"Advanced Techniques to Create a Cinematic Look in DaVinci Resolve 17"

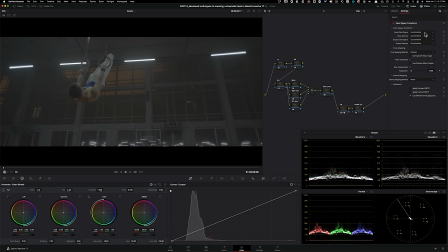(4:10)
We're going to drop that color space transform. Now, guys, this is an advanced tutorial for a reason, okay? I'm not going to overcomplicate it just because I'm calling it advanced, but at the same time, like I said, I'm assuming that you have the basic knowledge. If you don't, once again, I'm going to say check out the free training.
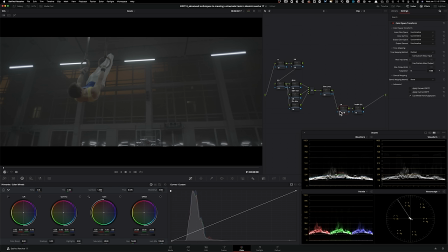(4:29)
Link is down below. It will explain everything to you, especially why I use certain nodes in a specific order. So all of that information is in the free training, okay? So let's get started. This stuff is shot on Alexa Mini.
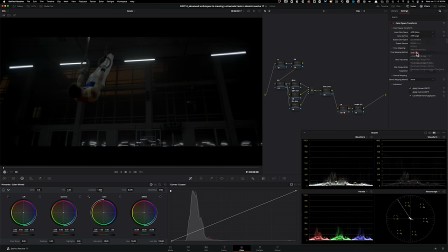(4:44)
So I'm gonna choose Arri Alexa, Alexa Loxy, Rec 709. And then here, we're gonna use Cineon Film Log. Why?
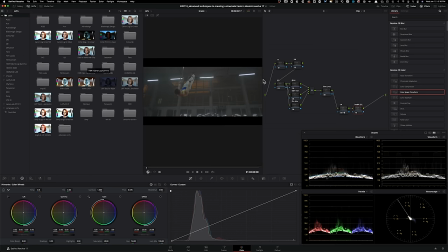(4:53)
Because we're gonna be using their LUTs, and to have a proper conversion, we have to use Cineon Film Log. If you want to learn more, once again, you have to watch the free training. And then here, I'm going to use a neutral flavor, so it's going to be the D60 2383.
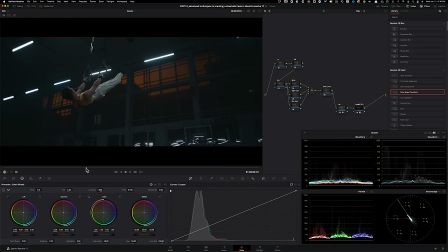(5:13)
And once I drop it on, already it looks pretty good. Let's park it on our hero frame, which is going to be at 2 seconds right here. And so far, so good. I mean, if I turn it on and off, we're really taking full advantage of the color contrast.
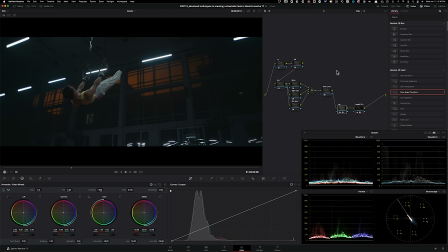(5:28)
We got cooler tones inside, warmer tones outside. So that's really coming through.
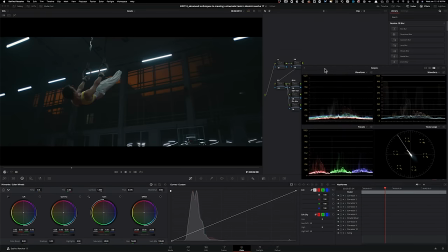(5:33)
I'm liking what I'm seeing, okay? Now what I'm going to do is I'm going to go in our film curve and I'm going to start creating a pretty aggressive curve. Okay, so we're going to do something like this. I'm going to pull this down like such.
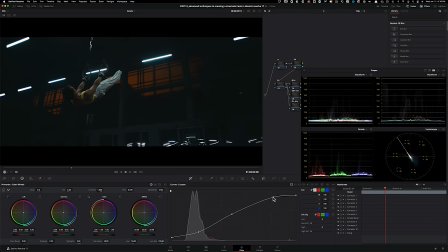(5:51)
Lift it up from here and then lift it up again here. Let's see.
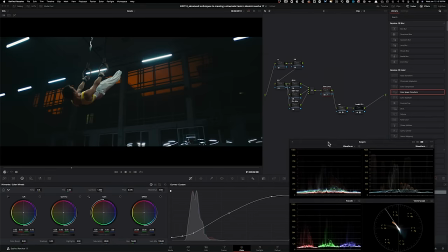(6:09)
Let's smooth it out a little bit. One more thing that I want to do though is under CST, go ahead and turn on your maximum output to 100 nits.
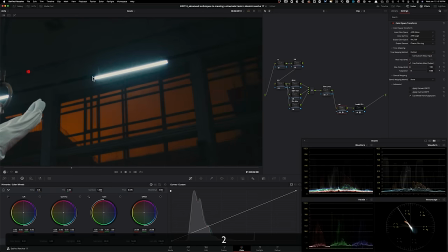(6:20)
And that's going to make sure to even out like these highlights so they don't just go super ugly like this.
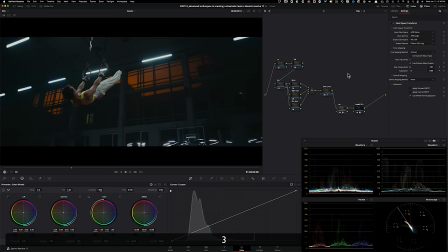(6:28)
So if I click it, see, it cleans it up. So I like that. I'm going to leave that on. And if I do before and after with what we did with our custom curve, like it really did help. Now we can try to move it around and be a little aggressive with it because
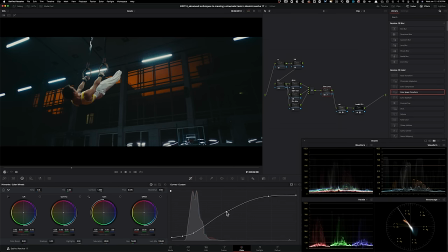(6:45)
quite honestly, I do want to pull it out a little bit more. I just want to have a bit more pop. So let me see.
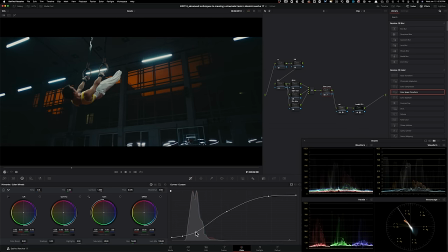All right, so this doesn't look bad. I'm gonna leave it right here. What I want to do in my primaries is I want to lift up my gamma just a little bit.
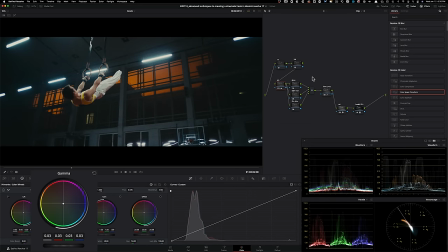(7:16)
So I'm going to leave it maybe somewhere around 3-ish, and then I want to take my gain and pull it down. Not too much, maybe around 90-ish. And if I do before and after, we're really getting some information in our low end.
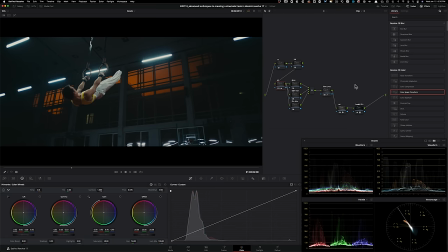(7:30)
So I don't mind that at all. I actually like it. What I'm also going to do is I'm going to go under my printer lights, and I'm going to do half cyan. So I'm just going to add a little bit of mood to my shot. Okay, so this is before. Which is looking pretty good and well-balanced, but with one cyan,
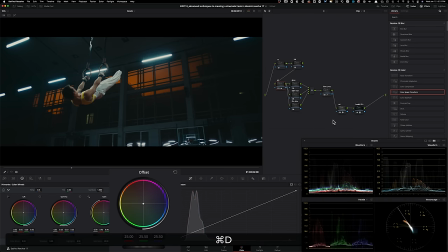(7:48)
it just adds a little bit more of an X factor to my image, okay? So I'm going to leave that there. Now that I've done this, I'm going to go back in my contrast, and I want to start massaging my contrast just a little bit more.
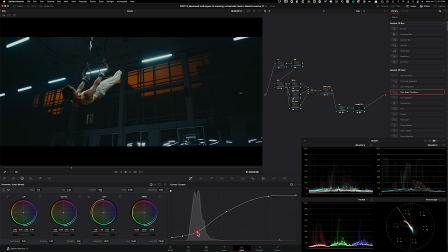(8:00)
So I'm going to grab it from here. I'm going to pull this down to something like that, and I'm going to take this and maybe park it somewhere around here.
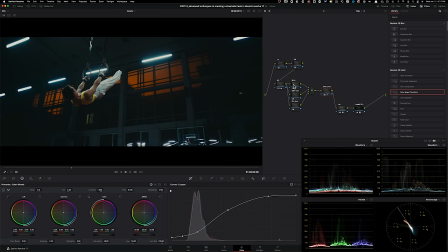(8:16)
Now, what I want to do at this point is go under noise
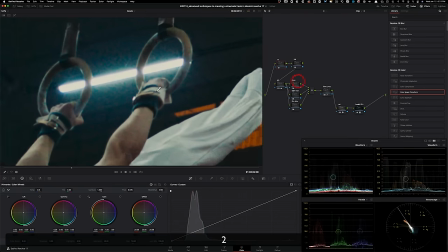(8:20)
reduction because it's just so much noise right now that it's looking super nasty.
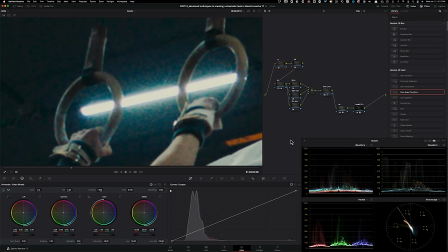(8:25)
So let's clean it up. I'm going to go under my motion. I'm just going to turn on one frame and then grab the threshold to 4.8-ish. We want to do minimum amount of noise reduction or else it just gets like very mushy and weird.
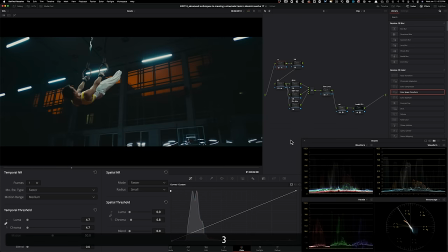(8:43)
Even something like this, like right now we're punched in really close, but if I pull out and if I do this, it's already looking very, very clean. You can even see it before, after. So it's doing a really good job, and I think that's all I want to do.
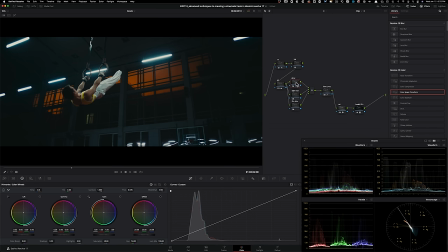(8:58)
And this is where we're at so far, okay? I'm going to go under my glow node, type in glow. So let's throw on a glow, and then what I want to do is I want to go and select soft light.
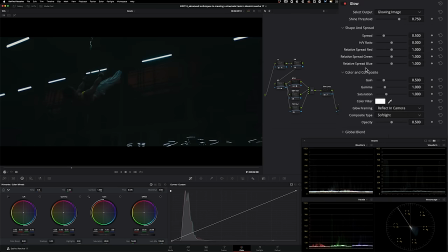(9:13)
I'm going to grab my shine threshold, pull it back all the way.
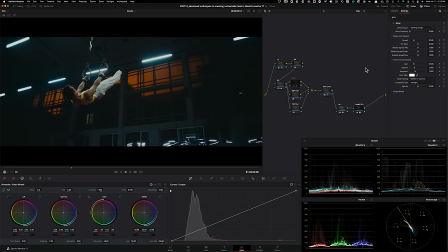(9:17)
And just by doing that, like, look at how punchy everything got without looking digital. It still has that film character. If anything, it's adding more film character to my entire image. Just look at the oranges outside and then the teal coming through.
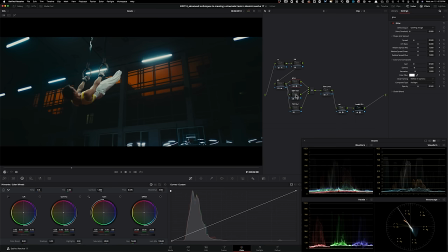(9:37)
And just everything is so much more pronounced.
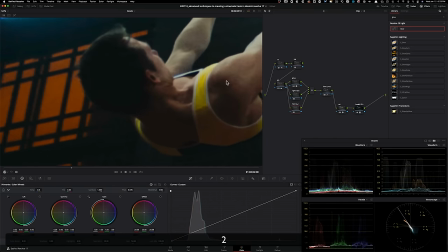(9:40)
Now, under film blur, this is going to be a very hard to tell on YouTube, but I'm going to go in here.
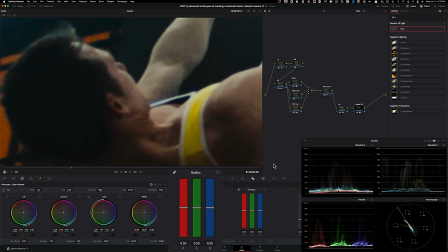(9:48)
Usually we add sharpening here, but this time we're just going to add 0.52, blur. And it's
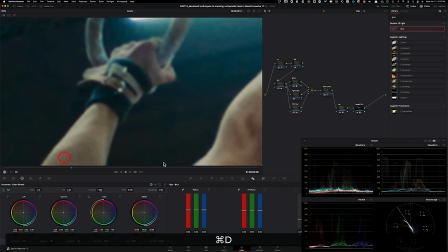(9:59)
enough to do the trick and make it look more quote-unquote film-like, cinematic,
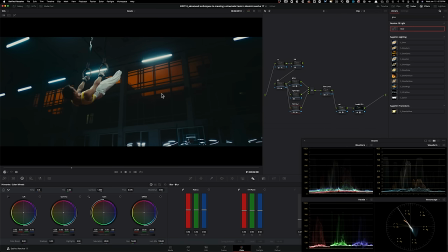(10:06)
but it's enough where it's not going to blur your entire image, okay? So it's not going to do that. It's just going to add a little bit more character. And guys, ultimately, that's what cinematic look is all about. It's adding character, adding atmosphere. That's what we're trying to do with all the techniques that I'm showing you right now, okay?
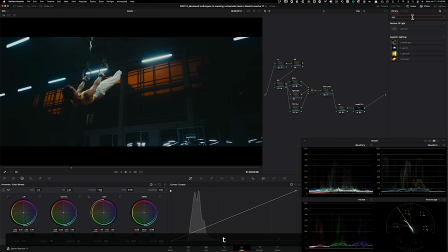(10:26)
So here, I'm going to type in light rays. Let's drop it on. So once you drop it on, it looks super ugly. This is not how we want it. So we're going to go back into our effects. So the first thing that I want to do is control the angle of it.
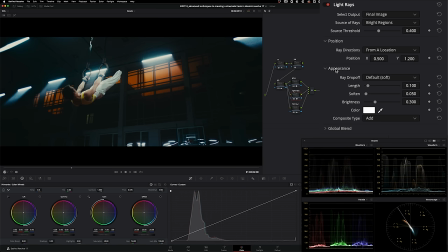(10:41)
So I'm going to change the ray direction to at an angle. And then I like the angle that it's at. I mean, we can move it around a little bit, but I think I don't mind how it's just kind of pointing at our talent.
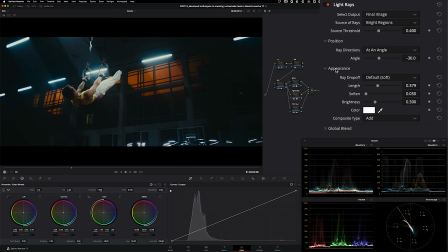(10:58)
Now what I want to do is I want to take the length and I want to start extending it all the way. Okay. And just look at it. It makes it so realistic. And at this point I can take the softening and then start softening it up as well. And that just tapers it off on the tail end to just make it feel more realistic.
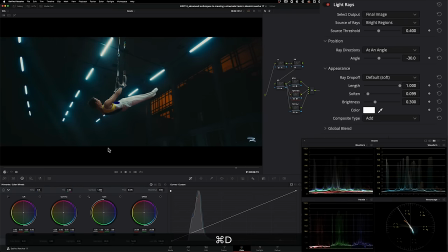(11:18)
So if I go through, you still see the volumetric lighting that is created with this effect,
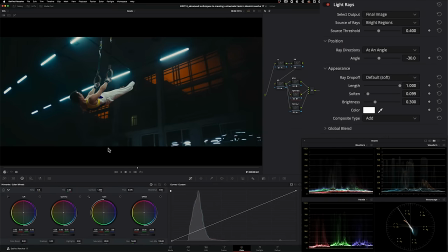(11:24)
but it is just so believable that I buy it, right? And it just adds so much character to my scene. Once again, we're after character and atmosphere, okay?
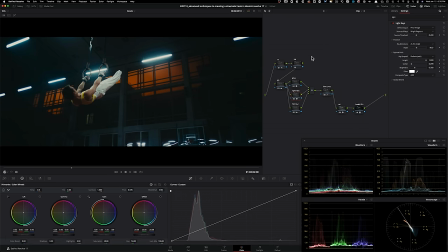(11:39)
So this did the trick. We don't have to go overboard with it because, as always, the idea is to create a look that is a look DNA that could be applied on the entire scene, not just on one shot. Here, I'm going to use Resolve 17.4's new feature, Halation Effect.
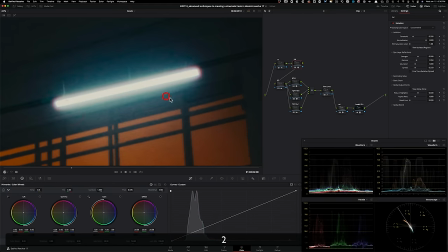(11:56)
And when you drop it on, it just looks garbage. It looks so bad. So don't use it like this.
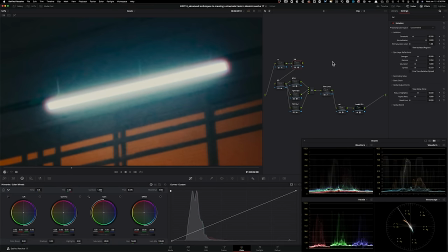(12:03)
Let's get in there, get granular, and see what we have to do. So what I'm going to do is I'm going to go under my strength, and I'm going to pull it back.
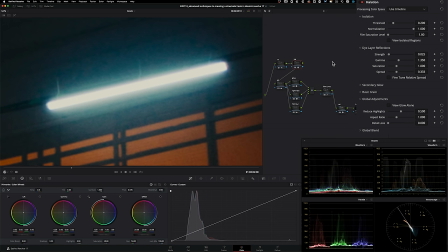(12:16)
And as of now, we're not really doing much. I'm going to take my dye layer strength, and I'm going to turn that up.